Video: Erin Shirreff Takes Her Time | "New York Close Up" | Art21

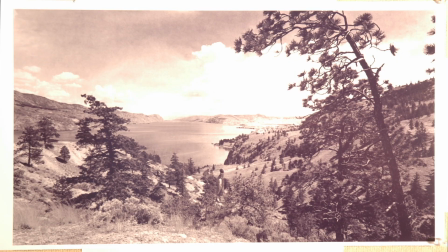260s
I put the camera on auto timer to take every 10 seconds or every five seconds whatever and then I just like dance
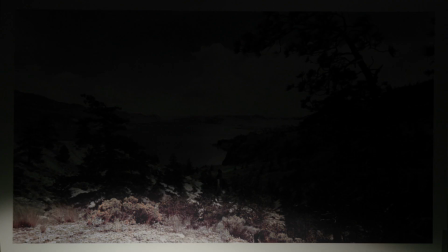267s
around using you know various sort of analog lighting effects like clamp lights with gels or shadow play.
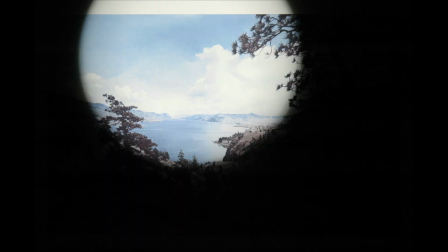276s
For instance, these stills were taken by putting a clamp light right up to the back of this enlarged image and so the light is shining right through.
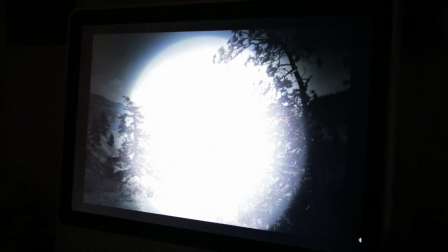286s
When I import all the stills and I start to choreograph it in Final Cut, I really try to just let the video lead me where it goes.
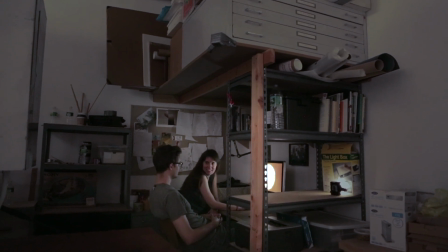296s
It seems like a train signal or something. I kind of like that. All right. Too cheesy?
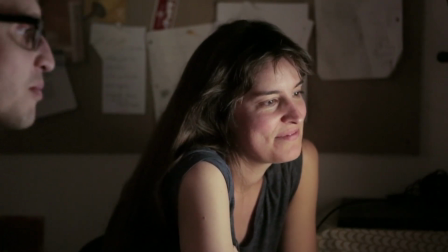303s
Yeah, when it's in the same place. You think it's dumb. But it's really disorienting my nose. Should I go really like bang, bang, bang?
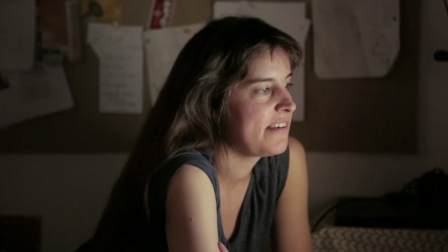309s
No, that'd be... That'd be worse.
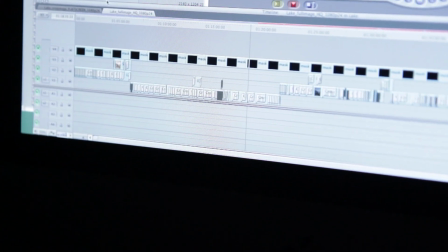315s
The pleasure, I think, comes because you can create these really slow unfolding moments.
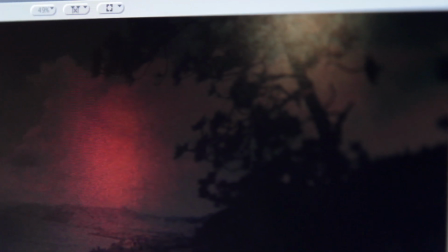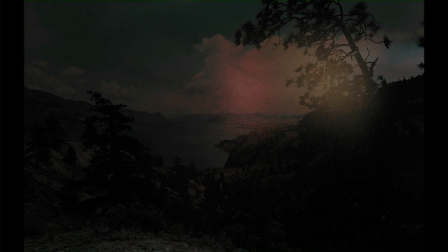329s
The seductiveness of something very slowly happening on a screen can be very mesmerizing.
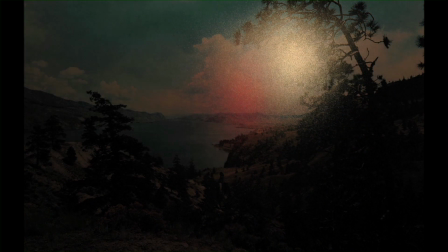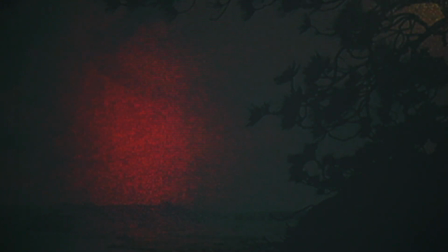344s
You're playing with light on a surface. It's beautiful.
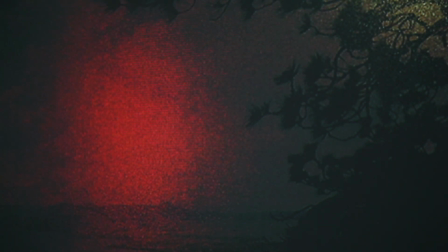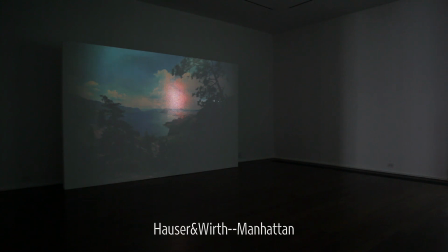354s
All my work is very much about this open-ended encounter, creating an occasion for an experience.
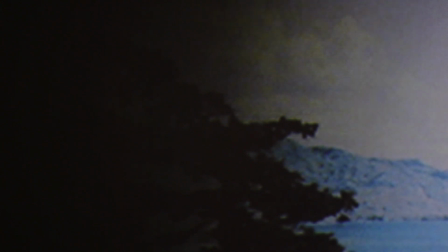365s
This is the longest video I've made, actually. It's a 44-minute loop. But you don't have to sit and watch any of my videos.
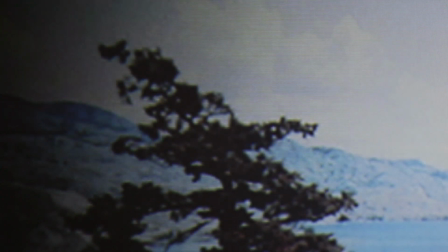374s
I say that in jazz, but I mean it.
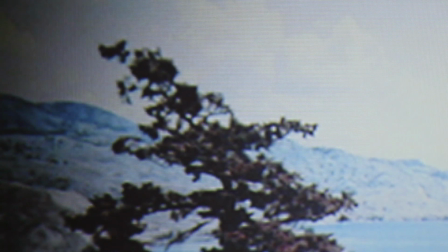376s
I made the very careful decision that the length of the loop is not advertised anywhere in the
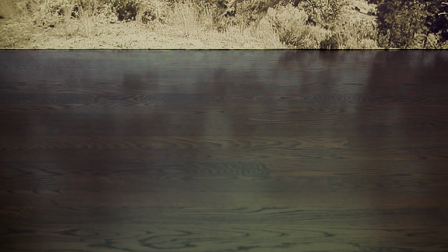383s
gallery because I feel like duration can be a comfort but it's also kind of a terror.
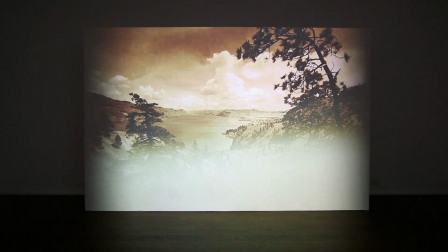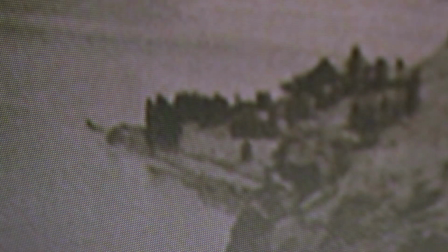396s
My videos don't have any beginning or end. Every moment within it contains it.
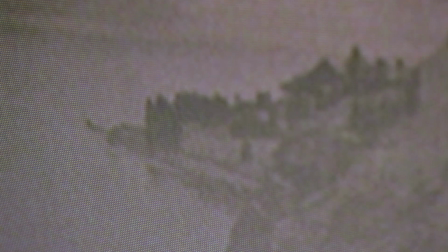406s
Hopefully.